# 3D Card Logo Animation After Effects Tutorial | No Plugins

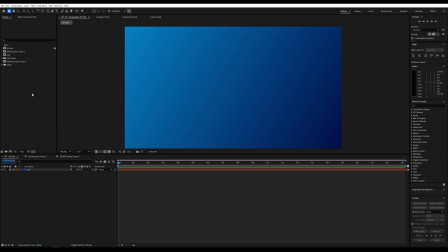[0:00]
Hi! Let's get to work. I've already created the composition and prepared the elements for the front and back of the card.
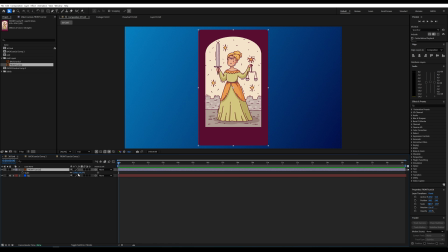[0:08]
On the timeline, I'll add the graphic for the front. The card is too large, so I'll press S and adjust the scale to make it smaller.
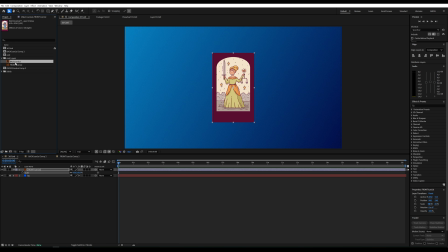[0:17]
Let's also add the back graphic and set the scale to 60%. We need to pre-compose the front.
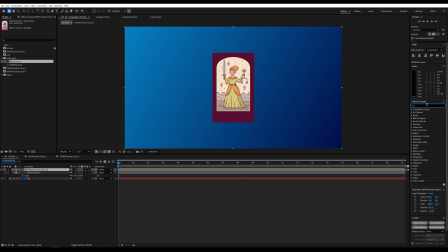[0:31]
In the effect and presets panel, let's search for the shatter effect and apply it to the front of the card.
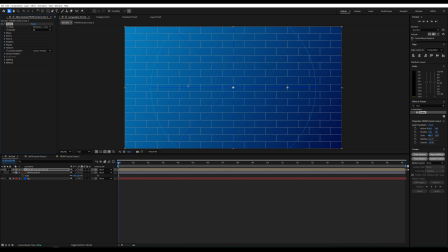[0:37]
In the view parameter, we need to select rendered.
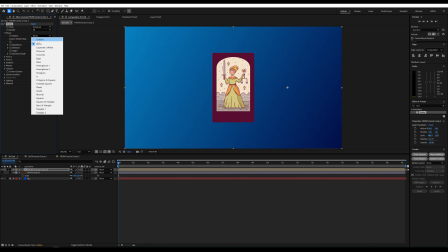[0:45]
Under shape and pattern, choose custom. And then select the front composition.
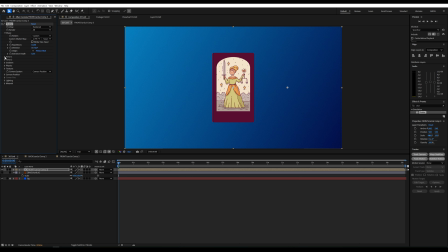[0:52]
In force 1, set everything to 0. In camera position, we can adjust the position of our graphic, so let's rotate it. Now we can see it's no longer just a flat graphic. To make it more visible, I'll set the extrusion depth to 1.
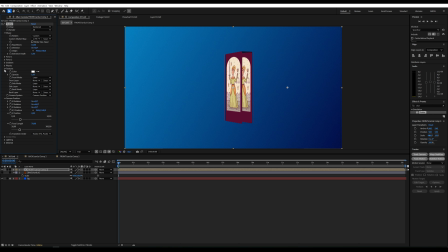[1:11]
There's empty space between the front and back that we need to fill with a color. In textures, under side mode, we'll set it to color. To make the color white, go to lighting, select first comp light, and set ambient light to 1.
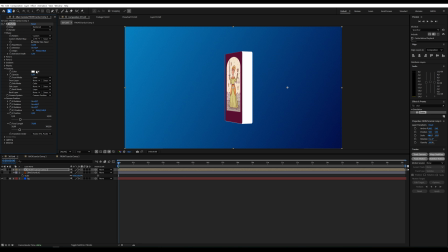[1:33]
Now, I can choose any color. now it looks good in textures under back mode we can set the back to use the back layer
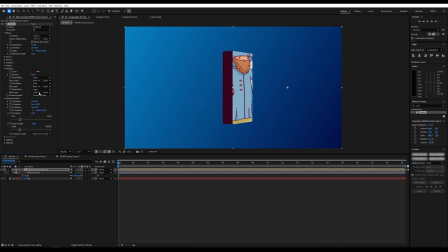[1:57]
let's check it if the graphic doesn't align properly simply create a pre-compose for the layer now
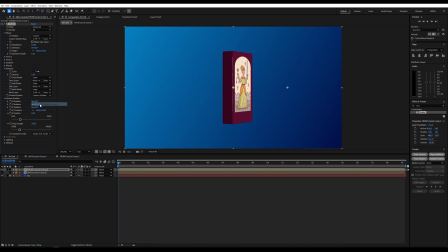[2:11]
we can set it as the back graphic it works now i want to create an animation for the card rotation. Let's set Y rotation to 30.
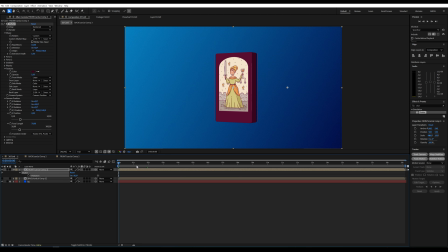[2:28]
However, I don't need the animation to last 20 seconds, so I'll trim the composition to 4 seconds. I'll create a keyframe for Y rotation at 30.
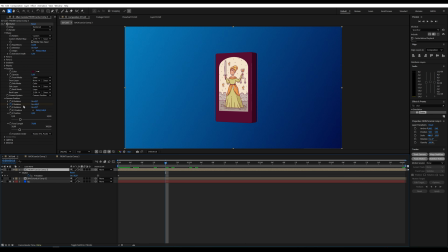[2:44]
At this point, I'll rotate the card slightly, but for now, it rotates slowly so we can see what's on the front. Around the 2 second mark, I want the back of the card to be visible. Then the card can rotate slowly to show the other side.
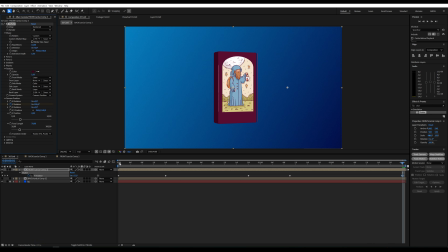[3:09]
Finally, it will return to the same position as at the beginning, creating a seamless loop. If the starting value is 30, at the end, we subtract 30 from 360 and set the value to minus 330. Let's check.
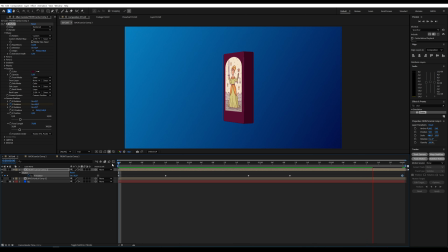[3:28]
It's okay, but I'll speed up the last rotation a bit, it feels too slow.
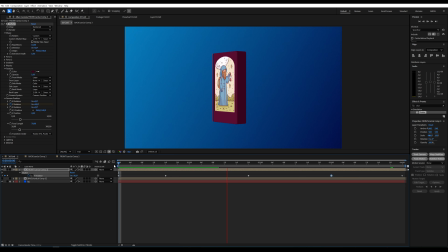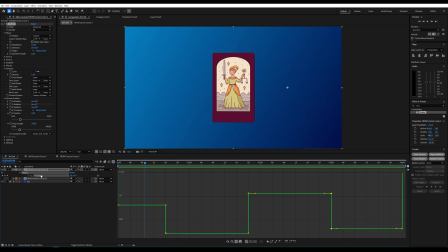[3:48]
Open the Graph Editor, select the Y Rotation parameter, and right-click on the graph.
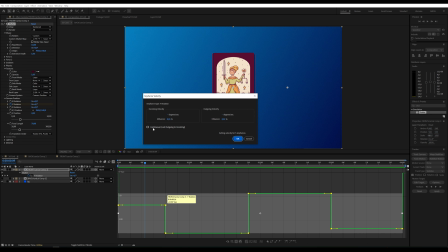[3:54]
Choose Keyframe Velocity and select Continuous.
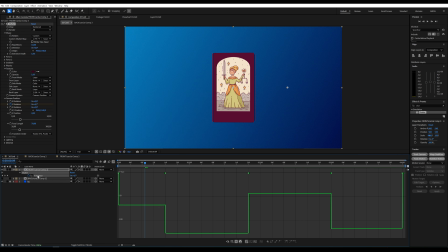[4:00]
Next, select all the keyframes and press F9.